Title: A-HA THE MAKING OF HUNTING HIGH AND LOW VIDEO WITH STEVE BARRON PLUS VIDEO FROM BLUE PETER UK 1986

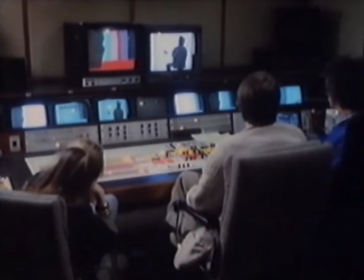245s
Actually hand-drawn,
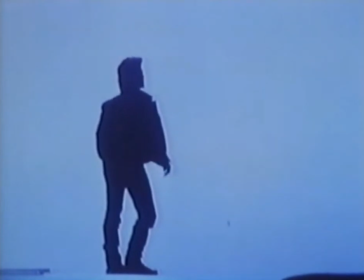247s
frame by frame, like in the Disney method, but using an electronic computer paint box machine,
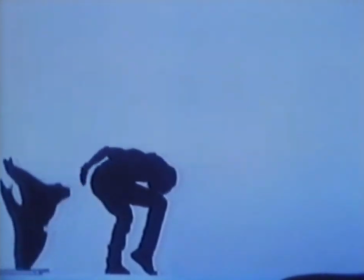254s
computer-controlled, and we're able to line up both images of the image of Morton and the image of the eagle taking off,
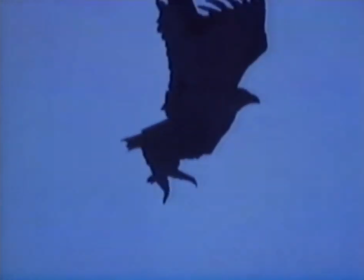262s
and to build progressively the stages of how his wings grow out of his arms, out of his jacket,
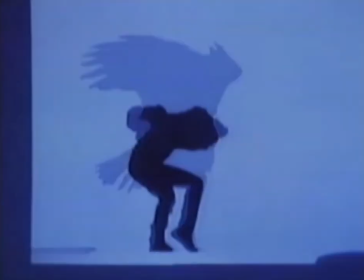268s
and how the legs disappear from him, so that it all becomes one smooth transition. The story of the video? Well, basically, to cut it short, all I know is that Steve Barron came up with this brilliant script for hunting high loads. Basically, in order to conquer a mountain, or to climb a mountain, you become, or I become an eagle. And in order to conquer the sea, the ocean, I become a shark. and how did Morton become a shark?
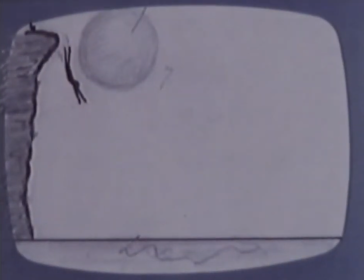302s
The storyboard had him diving off a high cliff into the sea and to achieve this a stuntman was brought into the studio diving onto a mattress.
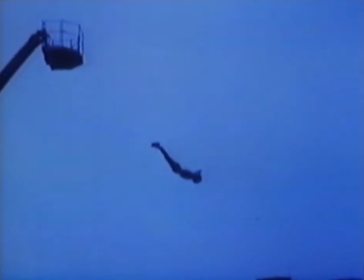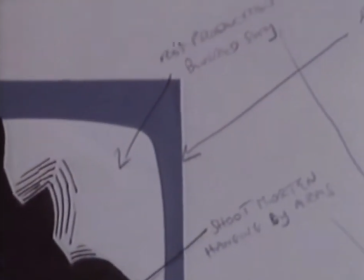315s
During his magical dive Morton sprouted fins through computerized graphics and he even ended up with a shark's tail.
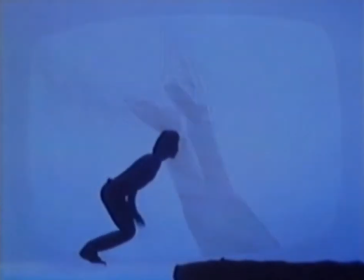324s
To complete the scene Morton jumped onto the mattress himself so it looked as if he'd made the dive.
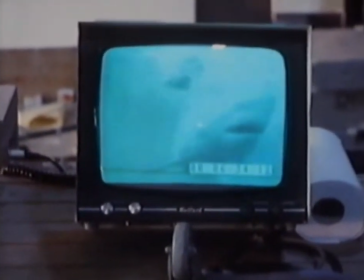331s
The shark was another piece of old film but they also used a dummy shark weighed out of rubber.
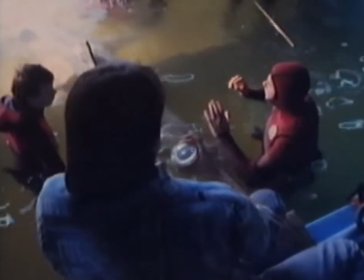337s
The underwater sequence was shot in a tank in the studio with frogmen, special lighting effects and an underwater camera.
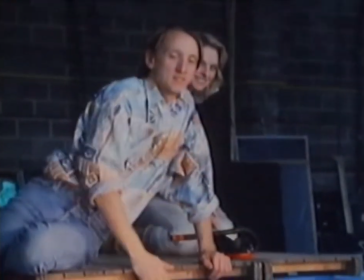343s
In this scene the shark was speared. It all had to look very realistic.